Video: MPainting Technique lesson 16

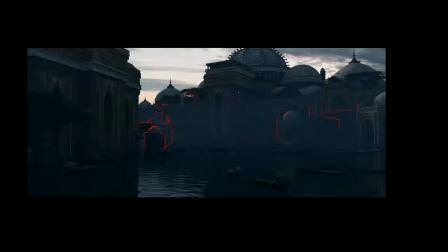(12:17)
So keep those things in mind. It doesn't all have to be in 3D. We're setting it all up so that it makes our life easier in Photoshop as well, and those IDs that we rendered out are really going to help.
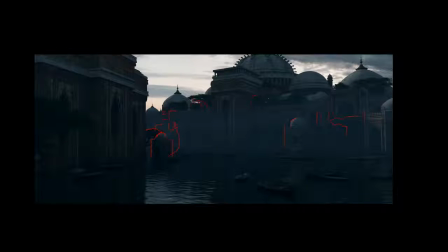(12:34)
Alright, let's take a look. Now there's going to be some lights. I may want some separation between this guy and that guy. And here as well. So maybe we have a light pass that will go and illuminate this surface. So we have a dark against light. And that's how I'm going to keep going and evaluating it.
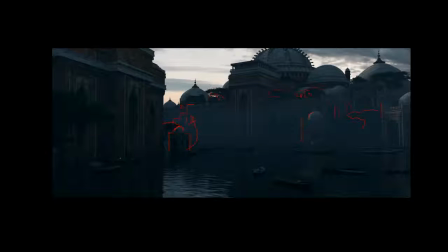(12:55)
This guy's getting lost, so maybe I can play some lights in here. Add some lights here. Lights going up. And I know I've done this in the light pass, but this is just information for myself as well.
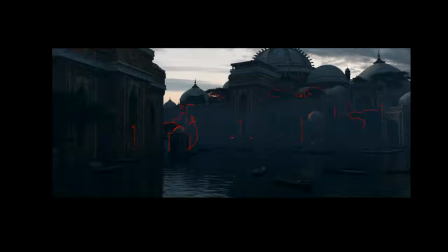(13:11)
Some light maybe going up there, some lights here, lights, lights, lights, illuminating these forms.
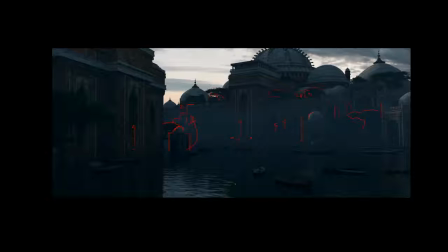(13:25)
And once I've gotten this information, I'm going to save it, because this is like evaluating.
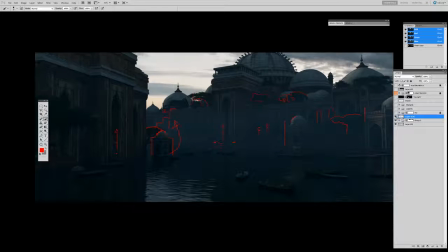(13:33)
This is like a first pass evaluation over what you're going to need to make this thing look successful. These are my kind of throwing out ideas straight onto the canvas.
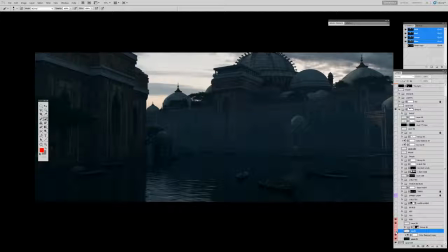(13:47)
And we're going to start slowly doing that. You can see that haze layer right there
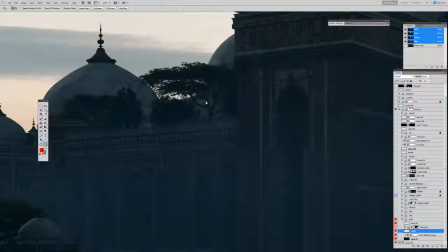(13:55)
happens to separate out, and this is, you get a good idea of what I mean when I highlight those things.
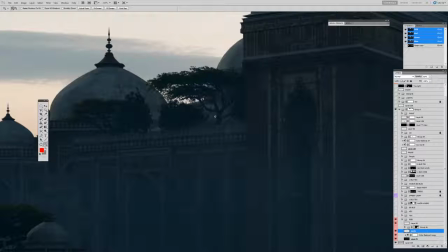(14:01)
Is take a look at the readability of that shape against the background.
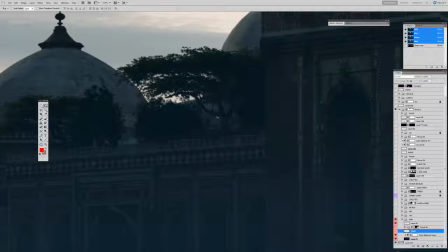(14:08)
Before, it was starting to mush dark against, there is light, but it's starting to lose this beautiful tree back here.
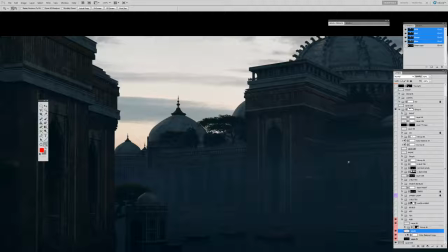(14:17)
And if we put some haze right behind it, we poke it out a little bit. And that's using some of the elements that we created. So maybe using our
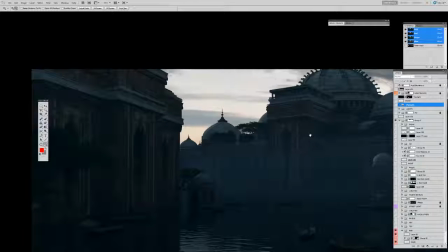(14:36)
ID passes for this that I'll bring in a second.
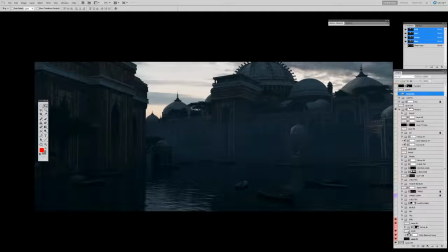(14:44)
So let's keep going here.
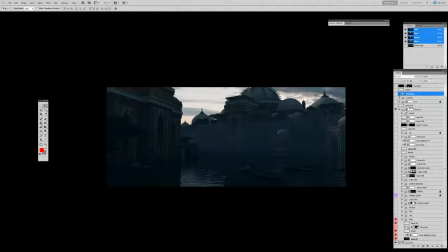(14:47)
Now I noticed that if I turn this on, there isn't much value change. Everything around this area is pretty much in the same value.
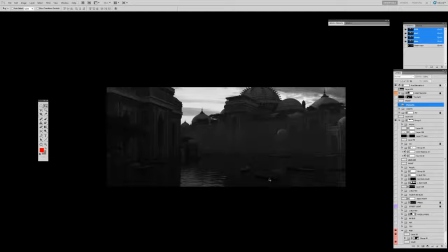(15:00)
There isn't a shift from a nice transition between my black levels from the foreground all the way to the background. We start getting some nice transition, and all of a sudden we get this big wash of pretty much
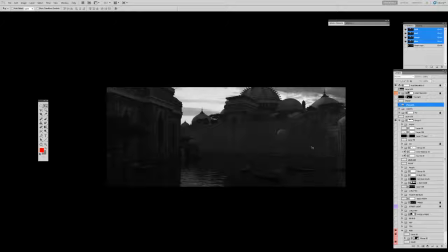(15:14)
atmosphere that's really affecting all of this and knocking all the black levels to pretty much in the same ballpark. And that's fine, but I want a little bit more depth and a little bit more contrast in the foreground where there's less fog, and it goes further back, and that's going to help us create depth as well.
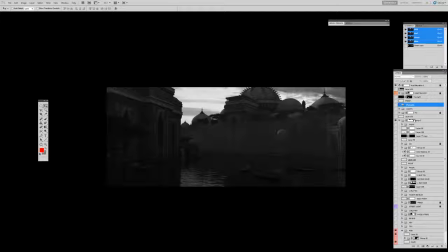(15:33)
So first thing I do, and that's why we rendered out that RGB with no fog, because I now have a pass
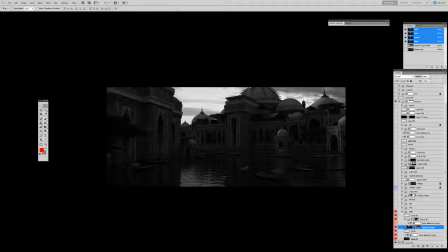(15:49)
of the RGB with no fog at all. You can see there's the fog, no fog. And what I'm going to do is use my Z depth
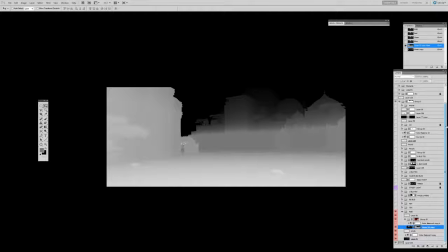(16:02)
exactly the same way we did and grade it so that, and this is it at the top of the layer stack.